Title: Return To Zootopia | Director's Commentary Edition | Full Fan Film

And again, they get close, so it kind of like shows like, oh, they are getting closer to each other, not just like mentally but physically.
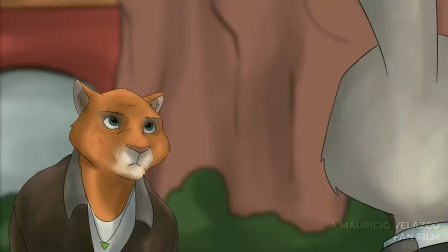(24:59)
So there's that. Yeah.
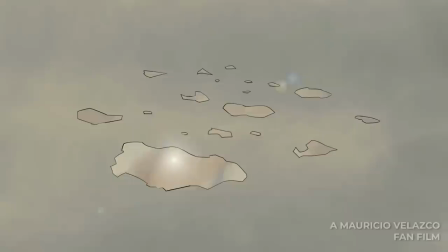(25:08)
Yeah, I thought that was pretty cute. To me, but you know, maybe some people are like, yeah, that's cringe.
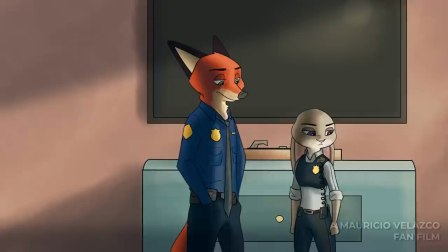(25:14)
I don't know.
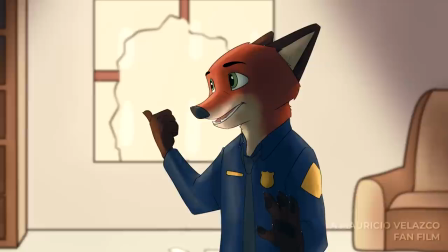(25:15)
I feel like it would be better if I could actually animate the thing, but you know, obviously I had to do it like an animatic because I don't have time and you know my resources aren't there.
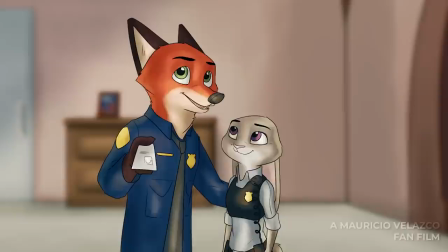(25:24)
Now I have those resources, so that's why Interstellar Ranger Commands is like looking nicer, but at the moment this was not really, you know,
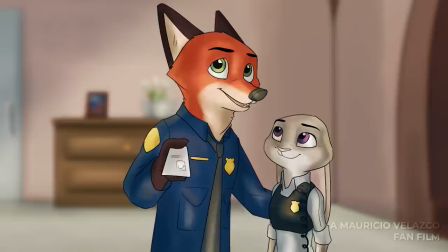(25:32)
it's not like I could, you know, fully 2D animate a scene and make it actually like comedy timing would be on point,
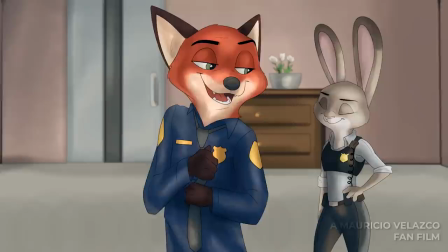(25:39)
so I did my best. And here in this scene, I wanted it to be very obvious that Nick is a lot smarter than in the previous film.
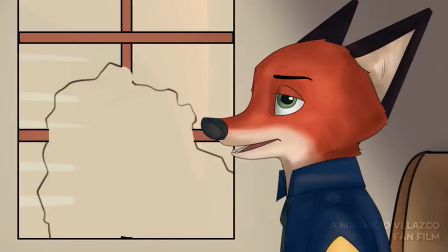(25:46)
And also, I wanted Nick to be a little bit more like Judy.
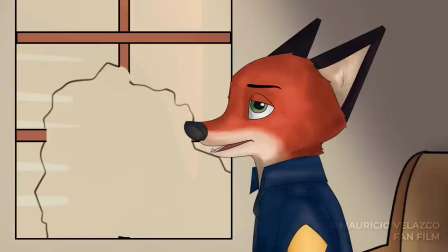(25:51)
And I wanted Judy to be a little bit more like Nick. Because I wanted them to kind of have rubbed off on each other.
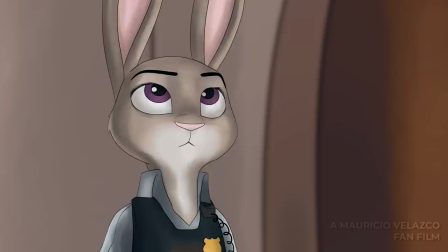(25:57)
Not in that way. I mean, emotionally. So, what that means is that, you know, certain traits that they have, it's like mixed together.
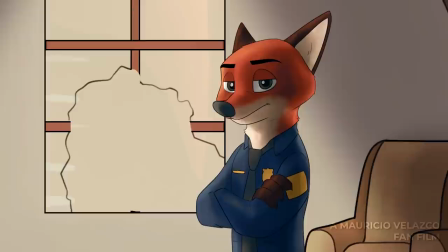(26:04)
So that's why Judy is more cynical in this film.
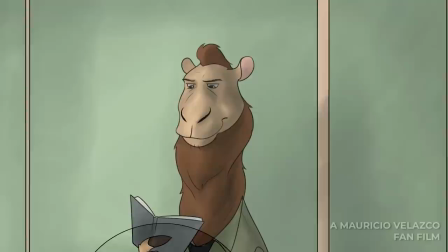(26:08)
And Nick is a little bit more hopeful in this film, and it kind of like switches from the previous film.
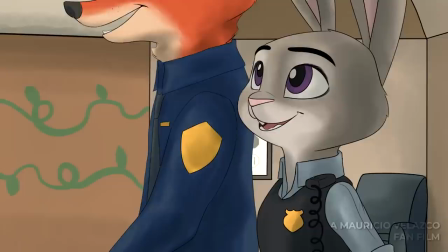(26:13)
I remember Jennifer Goodwin once said in an interview that she would like the sequel for it to be, I think it's either like
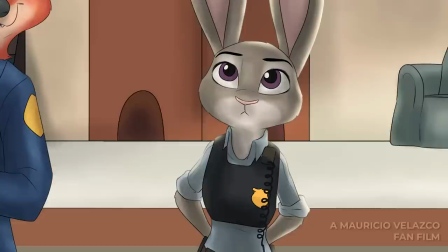(26:25)
Judy saves Nick in the first film, so in the sequel she wanted Nick to save Judy or something like that.
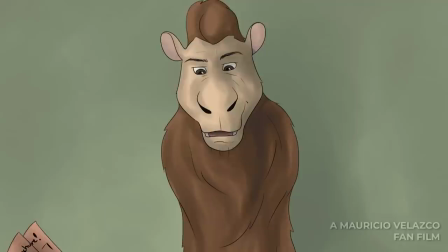(26:32)
So yeah, and I kind of intended that to be the one of the main points in this film.
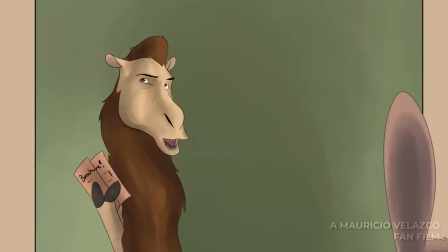(26:39)
So again, in the first film, Judy saves Nick, and Nick becomes a little more hopeful. Now here, Nick saves Judy, and eventually, it's a little less hopeful.
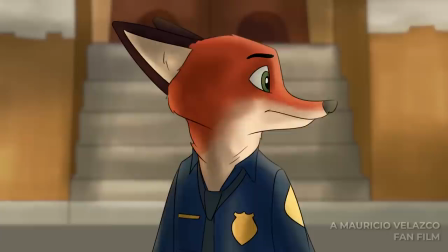(26:48)
It's just a little more accepting and more real-lifey, at least to me. I didn't want it to be like this Disney... Whatever, I'll talk about it later, because we're still really early in the film.
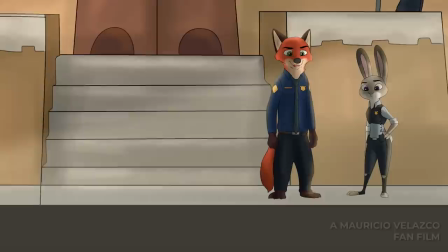(26:57)
So, in this scene, Nick finds, you know, Sloth, Flash, and
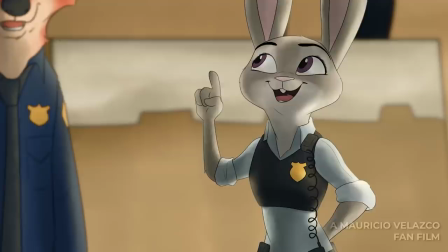(27:05)
there was actually supposed to be a gigantic car chase here, which I cut, and I replaced with a train scene.
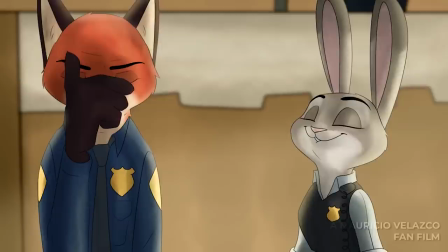(27:12)
And the reason why is because cars are very difficult to animate when they are driving,
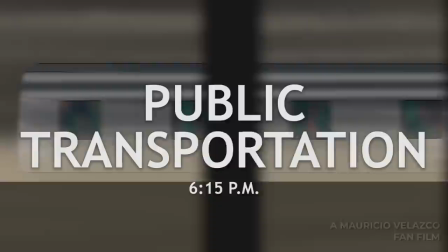(27:18)
so I decided to change it into a train, and I think this cut makes up for it. Public transportation.
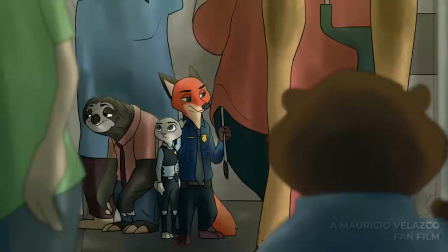(27:25)
So, I really liked drawing this. This was based on a deleted scene from the original Zootopia, which is when Judy is on a train by herself.
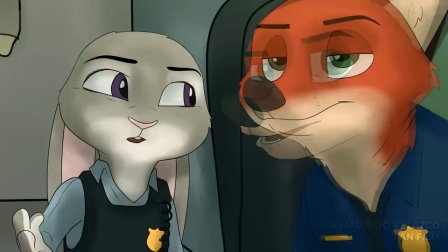(27:33)
I kind of copied that, the color look, the look of the scene, make it a little greenish, a little grimy, like actual New York trains, because they suck.
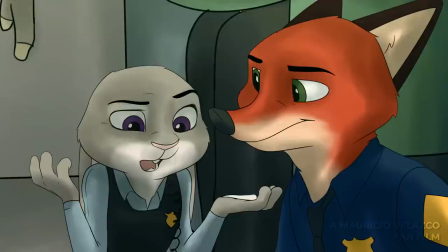(27:45)
So yeah, I actually love this banter. This is my favorite banter probably from the entire movie.
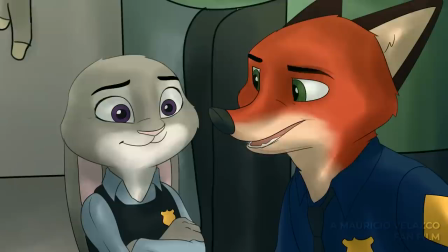(27:51)
Absolutely love it. It feels very real.
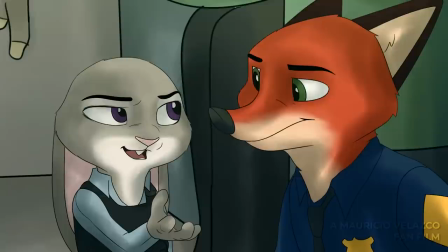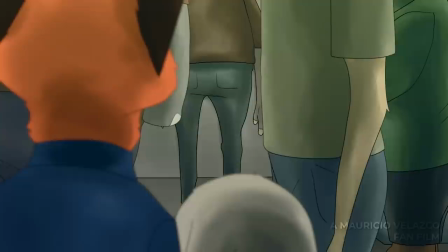(28:01)
I really like how it came out. I don't know. I just really do. The fight scene here was hard. I did not know how I was going to pull it off.
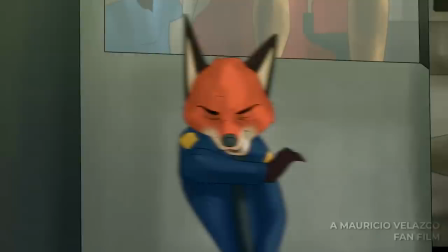(28:13)
Eventually, I changed like this weird kind of animatic fighting to actual 2D, because I was just like, yeah, it kind of looks weird. It kind of looks wonky.
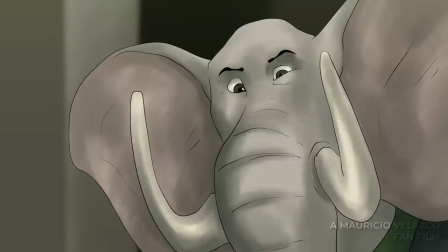(28:20)
So you know what? I'm just going to change it to 2D. But this is how it was at the beginning, which isn't terrible.
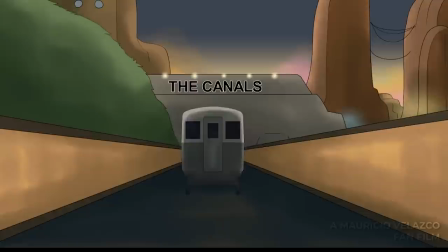(28:25)
It gets the point across, but it isn't as impactful as I would have liked it to be. So, yeah, I eventually changed it.
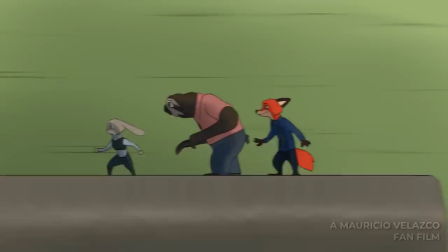(28:32)
Now, here they go on top of the train, and I never had this scene because, you know, I was just, I couldn't animate it, man.
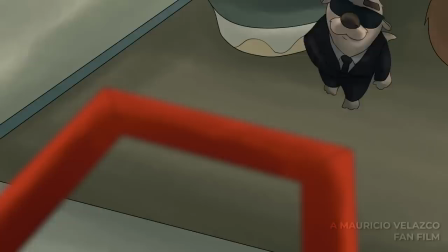(28:40)
And it's not like I can get the voice actors to constantly redo lines,
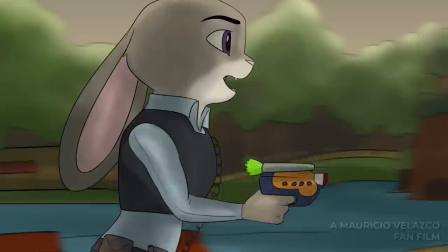(28:44)
but the purpose of it was that they don't want to endanger the people inside, so they go outside, even while the train is moving.
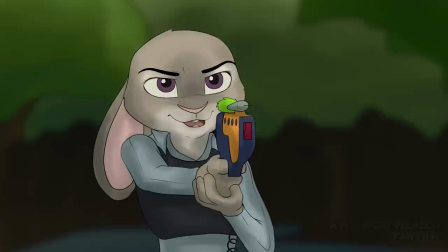(28:52)
Eventually, they'll get to a station, so it'll stop and they'll escape there. But people were like, why would they go to the roof?
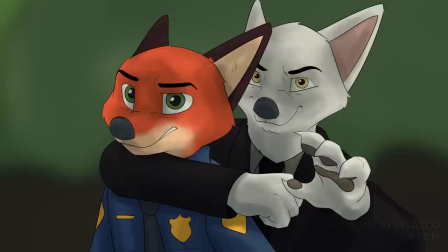(28:58)
That's dangerous.